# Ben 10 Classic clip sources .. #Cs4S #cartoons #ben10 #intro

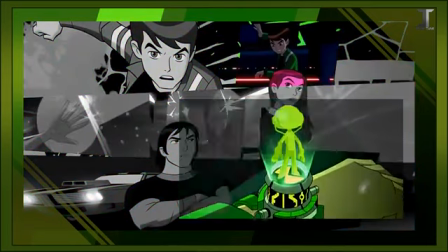Ben using the Omnitrix to transform into Echo Echo, Gwen using her mana in Everybody Talks About the Weather,
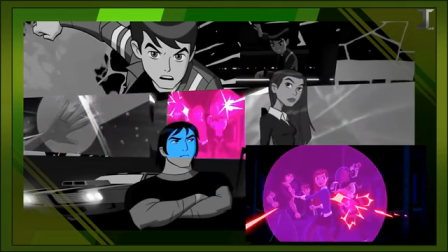Gwen creating a shield to protect Kevin and Labrid from the Knights, Kevin lifting up the ground,
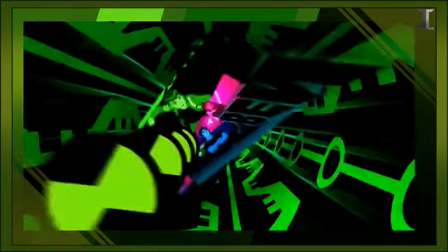and a flipped silhouette of Kevin's car driving. We then briefly get a shot of one of the transformation sequence spheres, which is presumably also from the pilot,
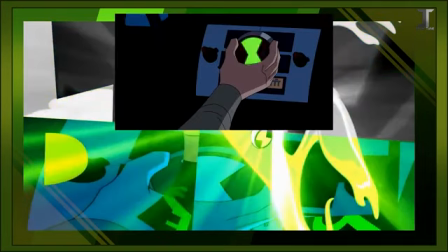along with Ben turning around with the classic Omnitrix, and a stretched blue clip of Kevin using his badge on the Rust Bucket in Kevin's Big Score.
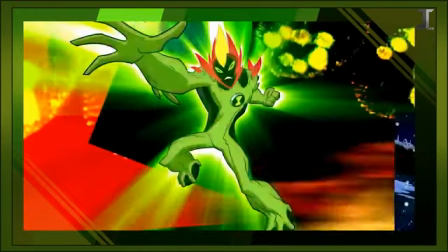We get a very quick shot of Ben riding his bike from the pilot before we reach Swampfire, surrounded by microscopic cell animations.
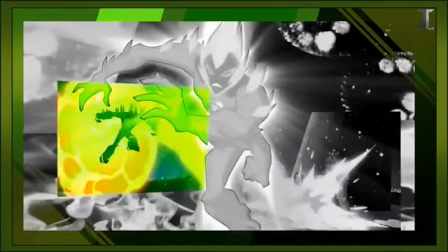There are 3 episode clips here too, one of Swampfire leaping through some flames, another immediately after of D&A aliens getting burned,
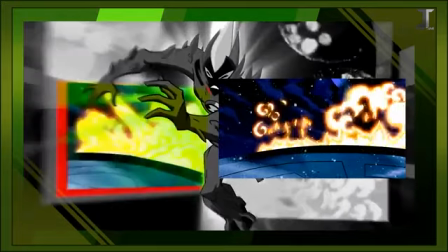which is actually taken from Alan fighting the D&A aliens, and thirdly, more burning D&A aliens.
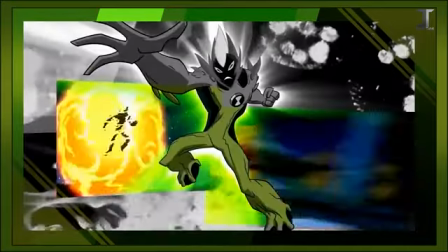Interestingly enough, the first and third shots are nowhere to be found in the actual episode.
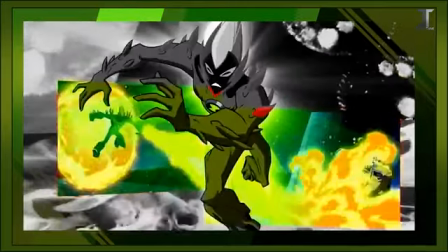I'm going to assume they're from deleted scenes.
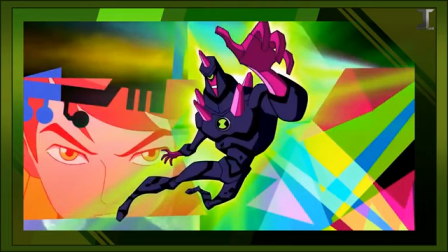We then switch to Chromastone, who didn't have any animated scenes yet, so we're treated to a bunch of flashy colors and this awkward shot of Ben from Kevin's Big Score.
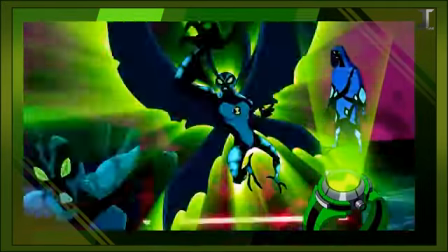Big Chill scene sneaks in that Echo Echo clip once more, along with a shot of him dodging lasers from Kevin robbing the Rust Bucket.
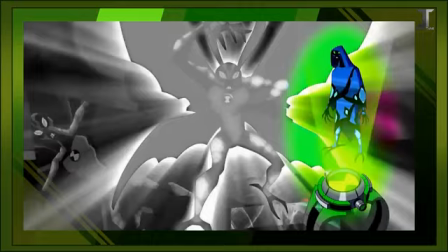We're also treated to an extra image of Big Chill projecting out of the Omnitrix to show his cloaked form.
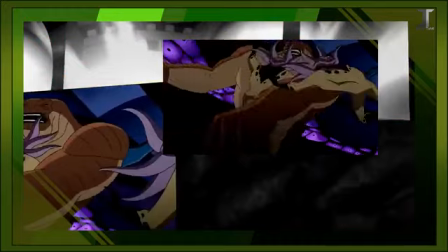With Humongosaur, we have 2 scenes of Humungosaur fighting the DNaliens on the hybrid ship,
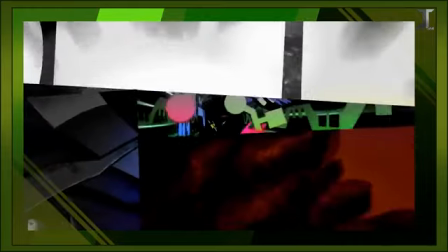along with a shot of the ship taking off, and an interesting unique animation of rocks forming a wall.
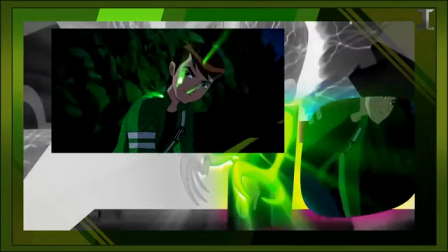Brainstorm lacks any clips as well, so we get a shot of Ben transforming back from Big Chill played in reverse, on top of images of lightning.
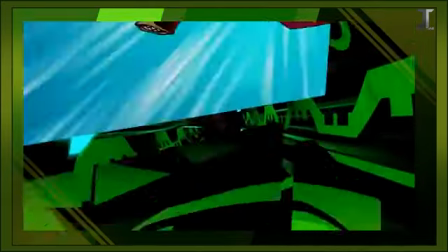Jetray's sequence has 3 clips, 2 from Everybody Talks About the Weather, showcasing his air skills,
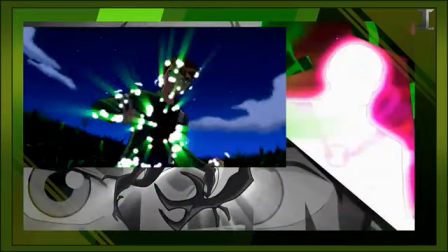one showing him dodging fire, and another of him transforming back to Ben, although with different VFX than the actual episode.
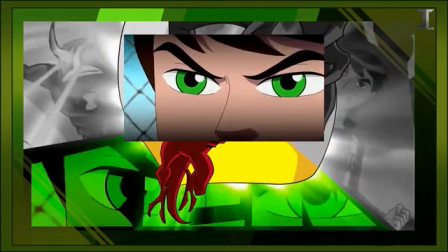Then we have Ben's close-up of his eyes from Ben 10 Returns Part 1, which was also shown for a few frames just before the Jetray sequence.
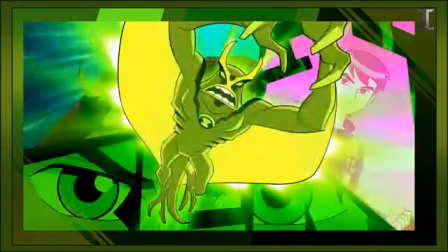In between Jetray and Spider Monkey's sequence, we have 2 random Echo Echo clips that fly by for some reason,
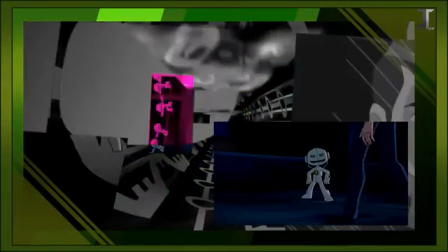one of a Sonic Scream and another of the Echo Echoes recombining together. Spider Monkey, although lacking clips, has a very strange sequence.
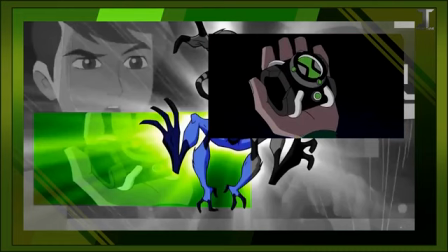We get a shot of Ben looking at the Omnitrix from Ben 10 Returns Part 1, the scene where he asks for advice,
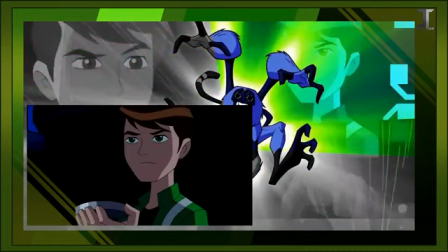and then Ben just after hearing Max's holo message from Kevin Big Score.
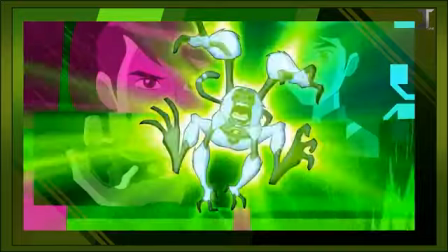But there also appears to be an overlaid water animation on top of these frames, which comes from when the sheriff was trying to extinguish Alan's flames.
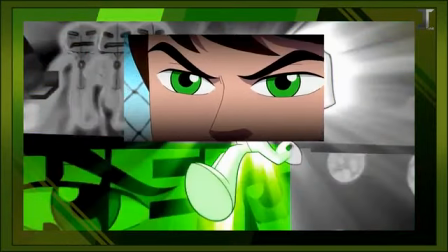With Echo Echo, we briefly get Ben's close-up eye shot again, along with a hue-shifted clip of Echo Echo's transformation,
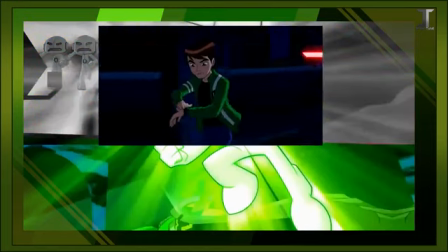along with sneaking in that shot of Ben selecting that alien a 3rd time just for good measure.
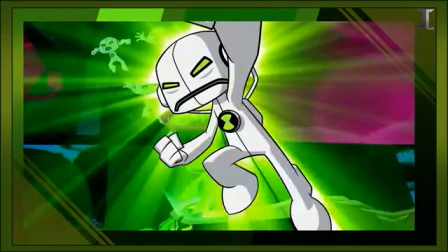You can tell they were really running out of decent footage. We also get Echo Echo leaping, and then his screaming clip again.
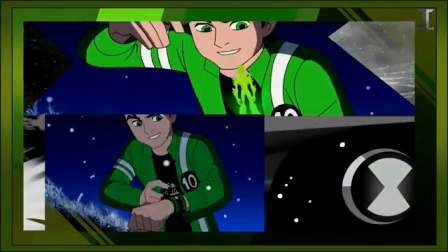Lastly, for Alien X, we get Ben selecting Swampfire's hologram to fight the DNaliens,
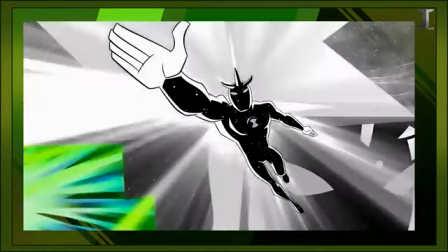along with an animated background, presumably reused from an episode, but with the foreground characters removed.
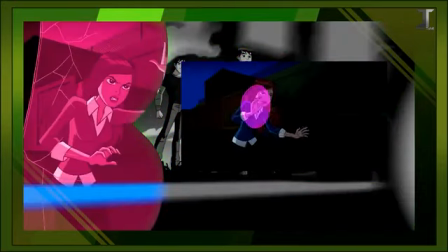For the shot of the trio, we get Gwen defending against the Knights on the left, with Kevin driving to go meet Argit on the right.
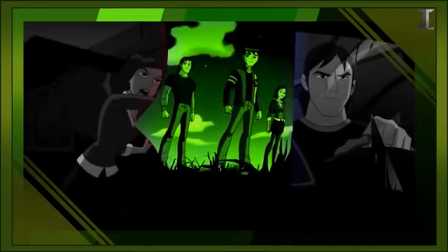In the middle, we have the first and only clip of animation made specifically for the intro, unless you count all of the digital backgrounds and effect elements and such.
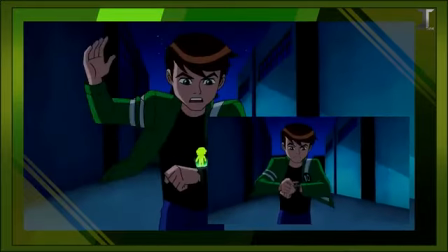We end on a clip of Ben about to use Echo Echo against Argit before swirling into the logo,
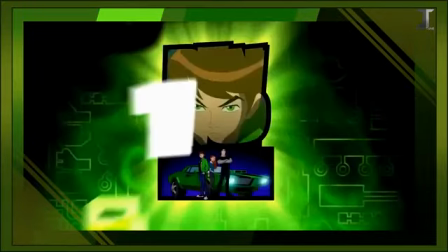where you can briefly see some more stock images and that awkward angry shot of Ben.
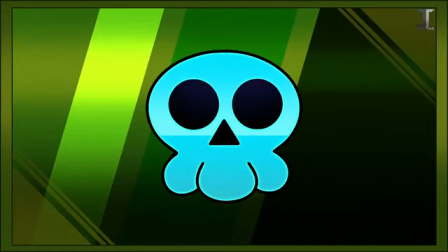Now, we move on to the final opening, which is Ultimate Alien. This one easily has the most amount and diverse set of clips, but ironically, not a single one of them is actually from Ultimate Alien.
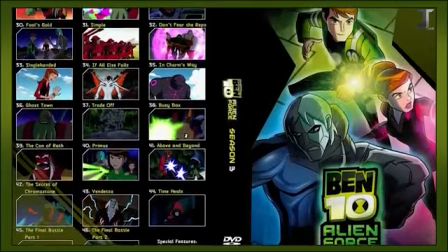These clips are all from Alien Force, primarily Season 3. Let's take it apart.
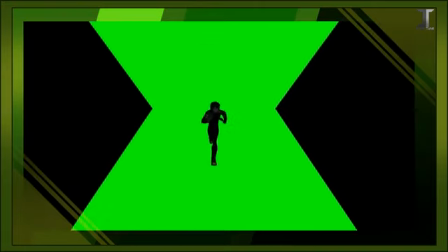We begin with a fully animated original clip of Ben running forward, slamming on the Ultimatrix.
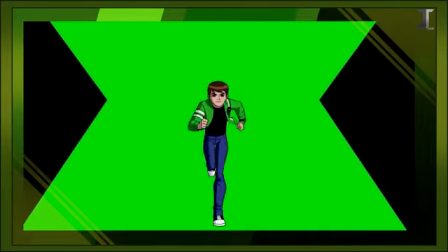The shot is pretty great, but the Ultimatrix appears to activate by itself and displays no hologram.
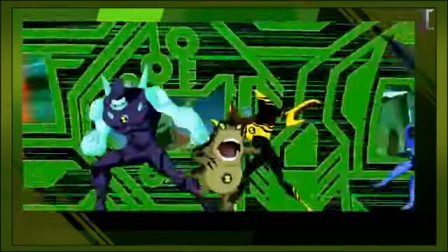There's a lot of clips in the background, so let's run through them pretty quickly. The clips go as follows.